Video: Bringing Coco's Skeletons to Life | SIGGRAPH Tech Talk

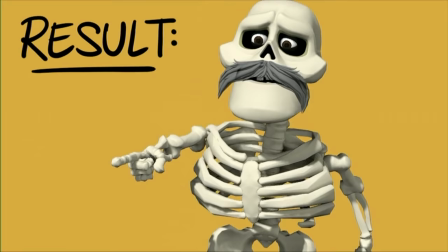8:21 The movement was often too broad, but we found that it was easier to tone things down than to amp things up.
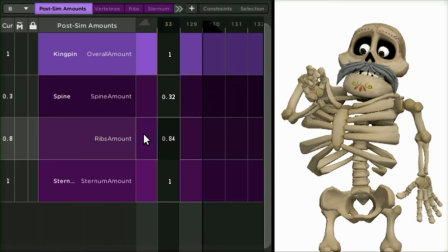8:28 And in order to tweak the movement, we had these post-simulation controls that acted as dials for different parts of the body.
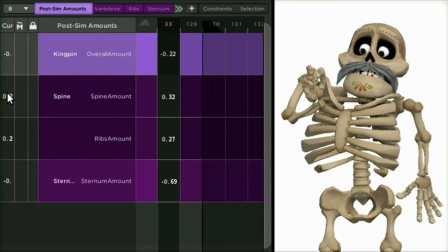8:35 So if the simulation came back too loose,
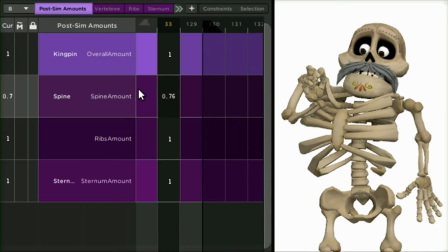8:37 animators could easily dial down the overall movement or just bump it up and we ended up breaking up the controls into three regions the vertebrae the ribs and the sternum and after quickly
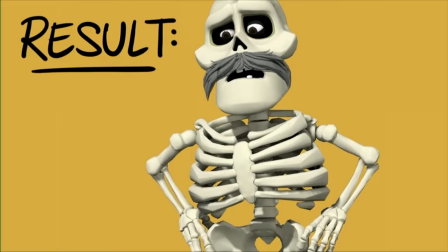8:49 adjusting the mode movement you'd end up with something like this and
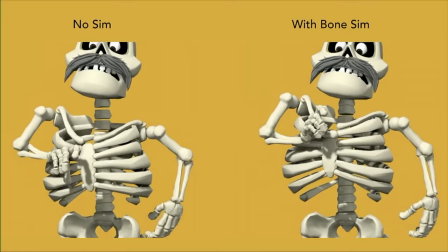8:54 here you can see the before and after side by side the extra looseness of the
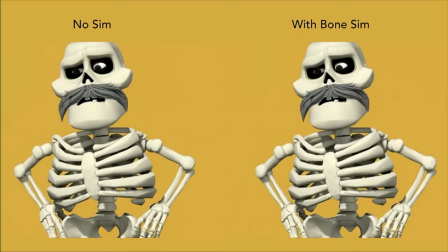8:59 rib cage and the spine really helped add some specificity to the skeleton's movements
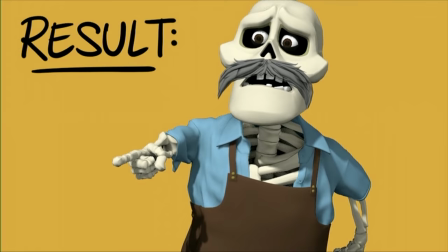9:07 And once animators were happy with the amount of movement on their bones, we could run the cloth simulation. You know, most of the bone movement was covered up, but you can still feel the looseness of the bones through the garments. The sim department set up a system that allowed animators to run simulations really fast and accurately locally,
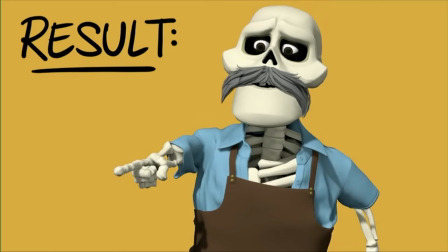9:26 and it was a really great way for us to see how the acting and the movement was being affected by the shapes of the garments.
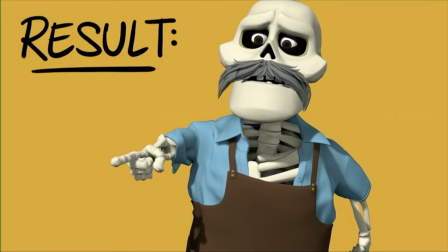9:33 So for instance, you could really run a sim on a character who's wearing a skirt and then
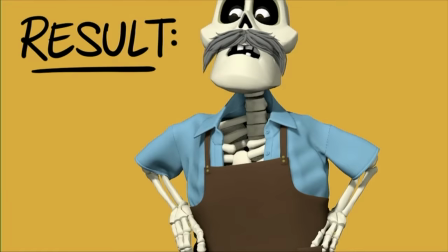9:39 decide whether or not to invest time polishing the movement of the legs because you might not see it at all.
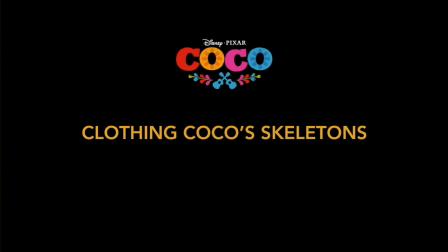9:45 So I'm not a tailor or a simulation artist, but I just wanted to highlight a couple of interesting challenges that that team had on Coco. So the following clips represent the work of Christine Wagoner, Emron Grover, and the whole tailoring and simulation team at Pixar.
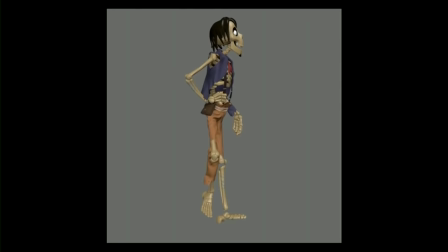10:00 This is Hector's costume. You know, Pixar's had years of experience making digital clothing, but we've never clothed skeletons before. And we knew that Hector would be one of the most difficult ones because he shows so much bone. So it's just very difficult to cheat. So how do we make cloth drape over bones? There are many gaps and holes for the cloth to fall into and get stuck. But Lee was always asking us to embrace the skeleton-ness.
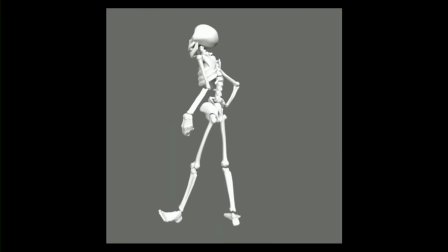10:28 Lee really wanted to see the definition of the bones that was under the clothing So a collision body was created which contained a sealed up rib cage But we kept the rib separation to really embrace the skeleton
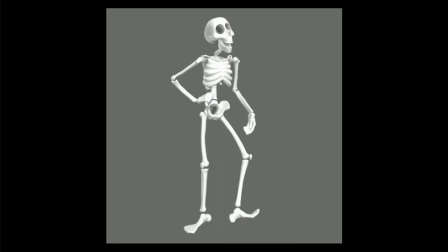10:41 But we fused the radius and the ulna and the tibia and fibula on the legs And besides the collision issues There were still a lot of
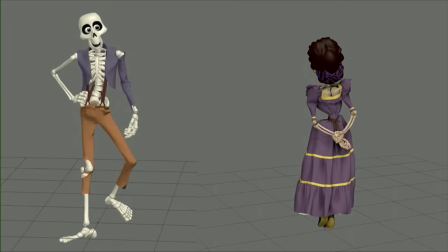10:50 skeleton specific problems that we needed to solve Like the floating kneecaps or the gaps between the bones So if you take a look at Hector's knee on
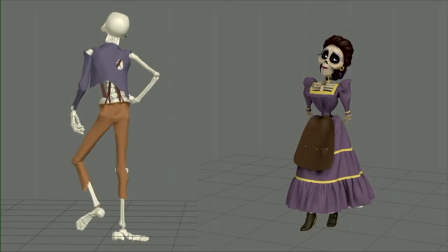10:58 the right, you can see the cloth getting bunched up in there.
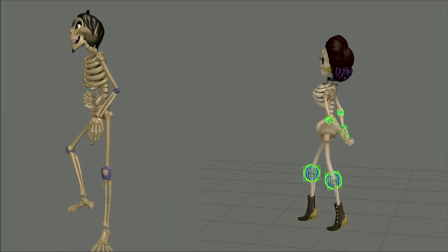11:01 The solution was to fuse the joint gaps with cloth, which prevented the cloth from falling in there and getting stuck. So as the bones separated, the cloth stretched and didn't allow the pants or the sleeves to fall into the gaps. And for Imelda and other characters, force fields were used,
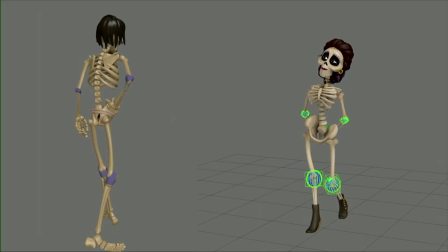11:19 and they're basically spheres that contain wind that are thus blowing outwards. and those were useful underneath dresses because we don't need as much shape control.
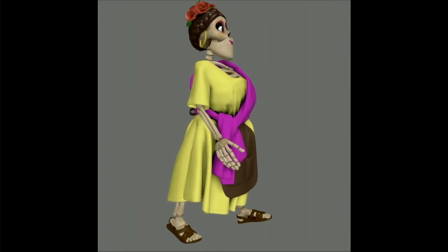11:27 Design-wise, it was sometimes difficult to create volume that's formed by muscles.
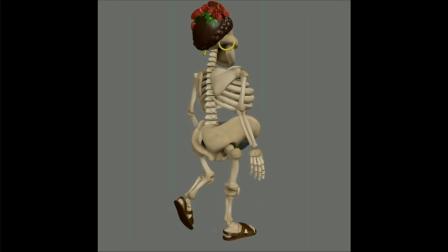11:32 So soft pillows were used to fill spaces to create this invisible volume. And those were really useful to create that space without distracting from that boniness that Lee Unkrich was wanting to see. Also, the Sim team developed a new technology that allowed us animators to interact with the cloth, and those were called sim grabs.
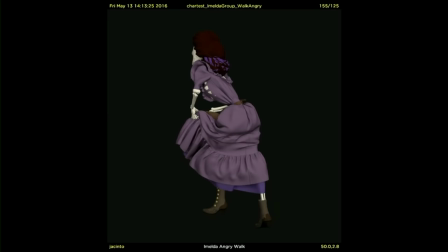11:53 So if a specific acting choice required the character to interact with their own cloth, we could easily just add a sim grab to our shot. Interacting with cloth is usually very difficult to do, so these new sim grabs allowed animators to think more freely about their acting choices. So that's all I have. That was a quick overview of how we brought these skeletons to life. We're very proud of how Coco turned out, and I hope you enjoyed it too. Thank you so much.